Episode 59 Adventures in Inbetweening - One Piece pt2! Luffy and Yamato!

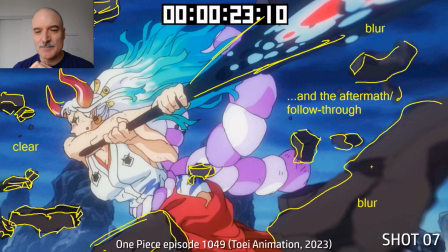(8:19)
Look at all these rocks flying through the air here. Again, we got that blur. This is just a gorgeous, beautiful pose.
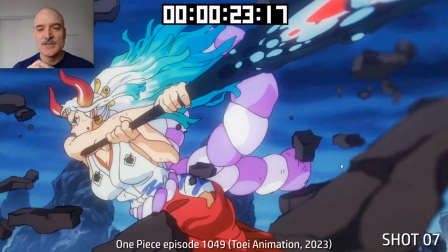(8:26)
Look at the colors. Look at the composition.
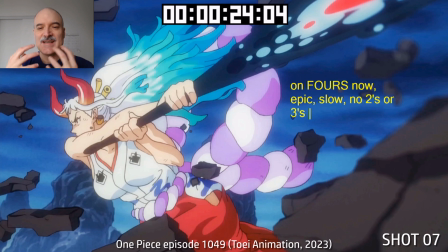(8:28)
Look at just everything about this just is so supportive of all the craziness that just came on.
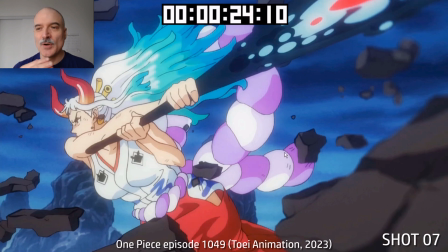(8:36)
And this is all on 4s too. Look at the time code up top, on 4, on 8, on 12, on 16.
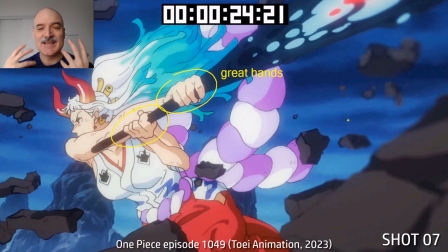(8:42)
This is epic. That's why they're showing this on 4s. You don't need to do it on 2s.
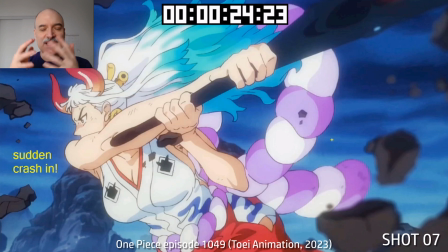(8:47)
You don't need to do it on 1s. If we did this on 1s, it would just feel like, why are they doing that?
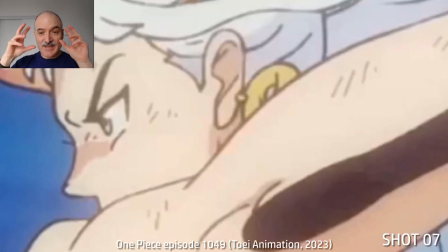(8:52)
Now, if we did a camera crash in, a camera dolly in, this is what it would look like.
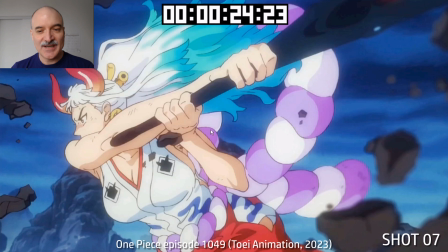(8:56)
Now, I want to compare what you just saw, go back and look at that if you need to an animated dolly in.
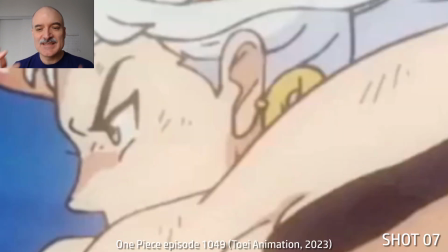(9:01)
Now, look at the difference between the two.
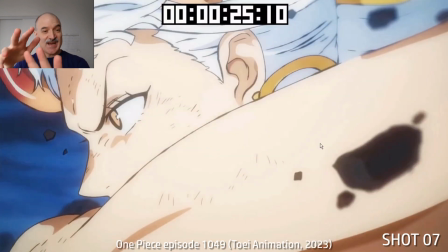(9:04)
An animated dolly in, aside from getting changing perspective, you get all this beautiful extra detail.
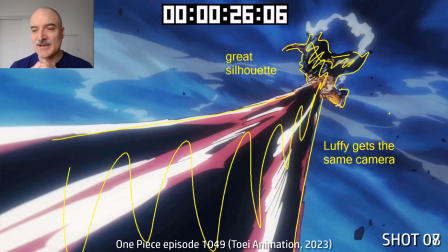(9:12)
It's just, again, it's terrific artwork. 4s and even 6s there. Now, Luffy's going to get the same treatment as Yamato just did.
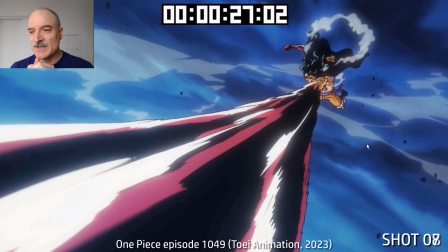(9:19)
Again, we're going to be on 4s here for the most part with Luffy. Hand is just going, following through.
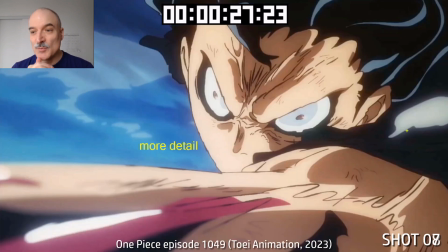(9:27)
Now we're going to do that animated dolly in to show more detail. Again, look at the intensity there.
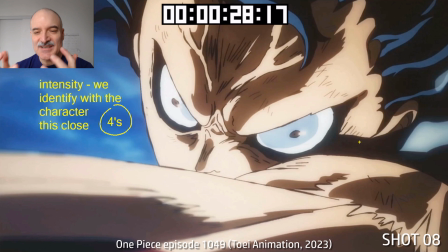(9:34)
Wonderful expression. We identify with the character when we get this close.
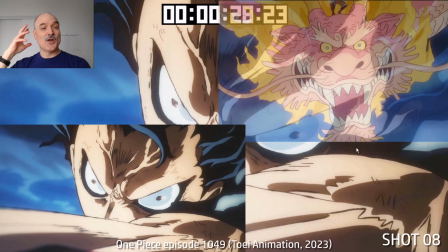(9:38)
That's the whole reason that we're starting long shot, wide shot, and then getting in closer.
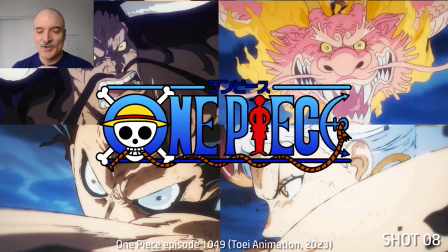(9:43)
Just a few shots broken down from that sequence. There's so much there.
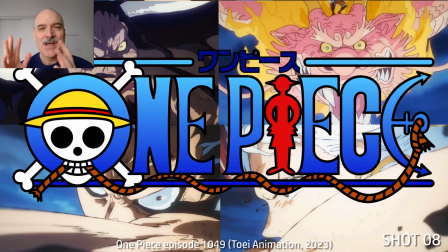(9:48)
It's 2 minutes of beautiful animation. I only covered 30 seconds of it. Thanks so much for checking it out, And yeah, it's can't say enough.
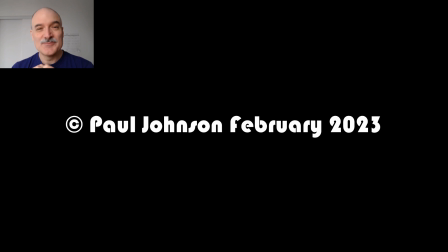(9:56)
Beautiful stuff. I'll see you next time. Thank you.